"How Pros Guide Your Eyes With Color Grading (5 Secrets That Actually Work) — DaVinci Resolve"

Hi, I'm Alex Jordan from Learn Color Grading and FilmSimplified.com. Over the past year, there have been some personal issues that prevented me from posting regularly or posting at all, actually. Before we begin, I just want to announce that we started the process of updating all of our courses to Resolve 20. So if you joined any of our courses previously, if you joined in 2014, both the updated lectures and the new lectures will automatically start appearing in your courses. So expect emails telling you that certain things have been updated and how the update is going. So I was thinking, now that I'm starting to re-release videos, usually I've been discussing the technical part mostly of color grading and working in DaVinci Resolve. However, I decided that, however, I decided to start talking about the artistic side of color grading, like how can you reach a certain look and how do you take decisions when you're color grading? And I came up with a certain system, as always, a 5-step system. So basically, I was thinking how to simplify that, how to simplify the process of decision making. How do you look at an image and what do you decide to do? Like, based on what do you move which controllers? Every decision you take in color grading is because you're trying to focus or redirect attention to certain parts of the image and to make them or take their attention away from other parts of the image. So basically telling the user where to look. That's it. It basically boils down to that. And there are 5 things that help with this process, which is brightness, contrast, color, sharpness, and color contrast, which is different than colors. So what we're going to be doing is to look at many images over the next maybe a couple of months. We're going to be taking a look at why do we take certain decisions with certain images, and why do we move certain controllers one way or another.
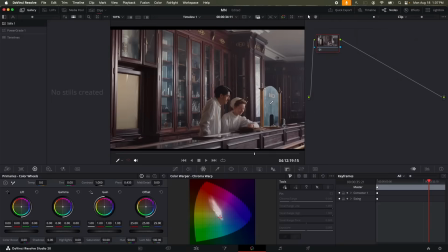Let's start.
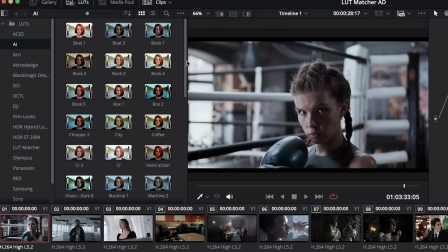Tired of spending hours trying hundreds of LUTs, hoping one will finally click with your clip?
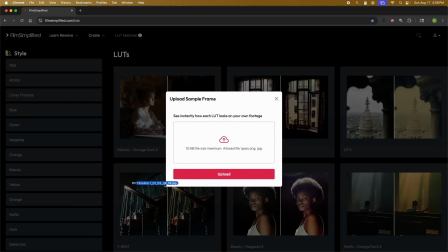Say goodbye to guesswork.
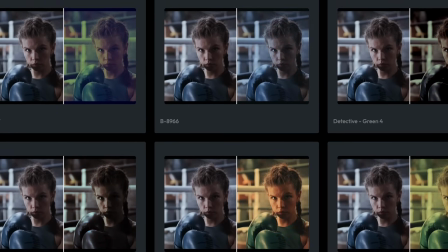Simply upload a frame, and boom, watch hundreds of cinematic LUTs preview on your actual footage live in your browser.
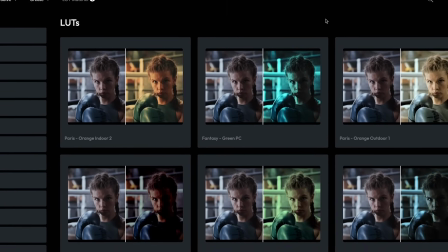No downloads, no need to manually import and test hundreds of LUTs, hoping to find the one that fits.
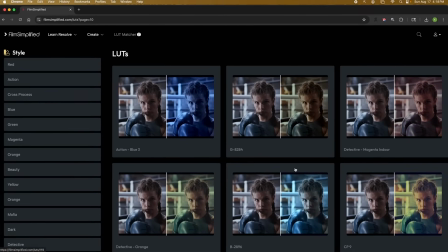See exactly how each one transform your shot right in the browser. Pick from different categories and spot the perfect match in 10 seconds.
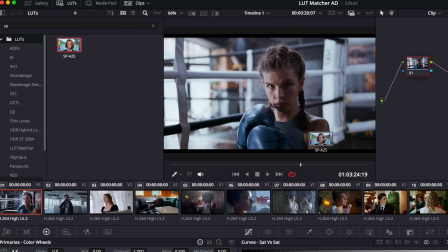Download done. Save hours on every project. LUT Matcher. Find your perfect look in 10 seconds.
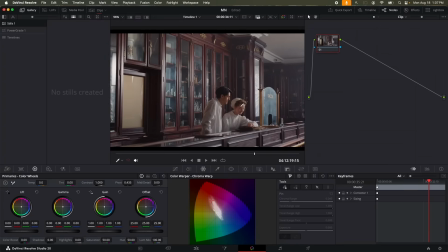So let's take a look at this image. This is supposed to be a pharmacy. 2 people are standing there.
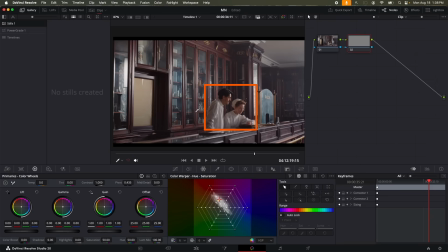So first we have 2 persons standing there. Clearly we need to focus the user attention on these 2 persons. However, you will notice that there are a lot of objects that are basically competing for the user's attention in the same image. And remember, we're discussing brightness, contrast, color, sharpness, and color contrast.
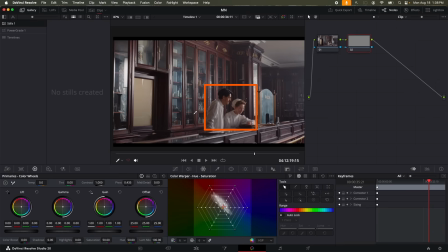Let's start with brightness. As we all know, the human eye is going to be focusing on the brightest object in the scene. It's the first thing to attract attention. And if you take a look at the brightness in this section here, it's really high. It's competing for attention from the user. So from basically the 2 persons in the middle.
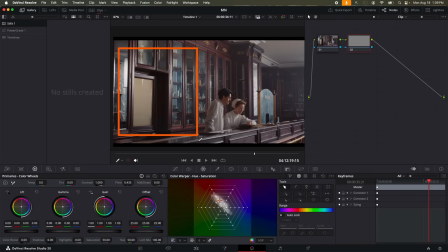You also have this huge section also competing for attention. You have this window competing attention, and you have this section at the top right, the ceiling, also competing for attention. You'll also notice that this shot is a side shot. So we basically have this line of attention here.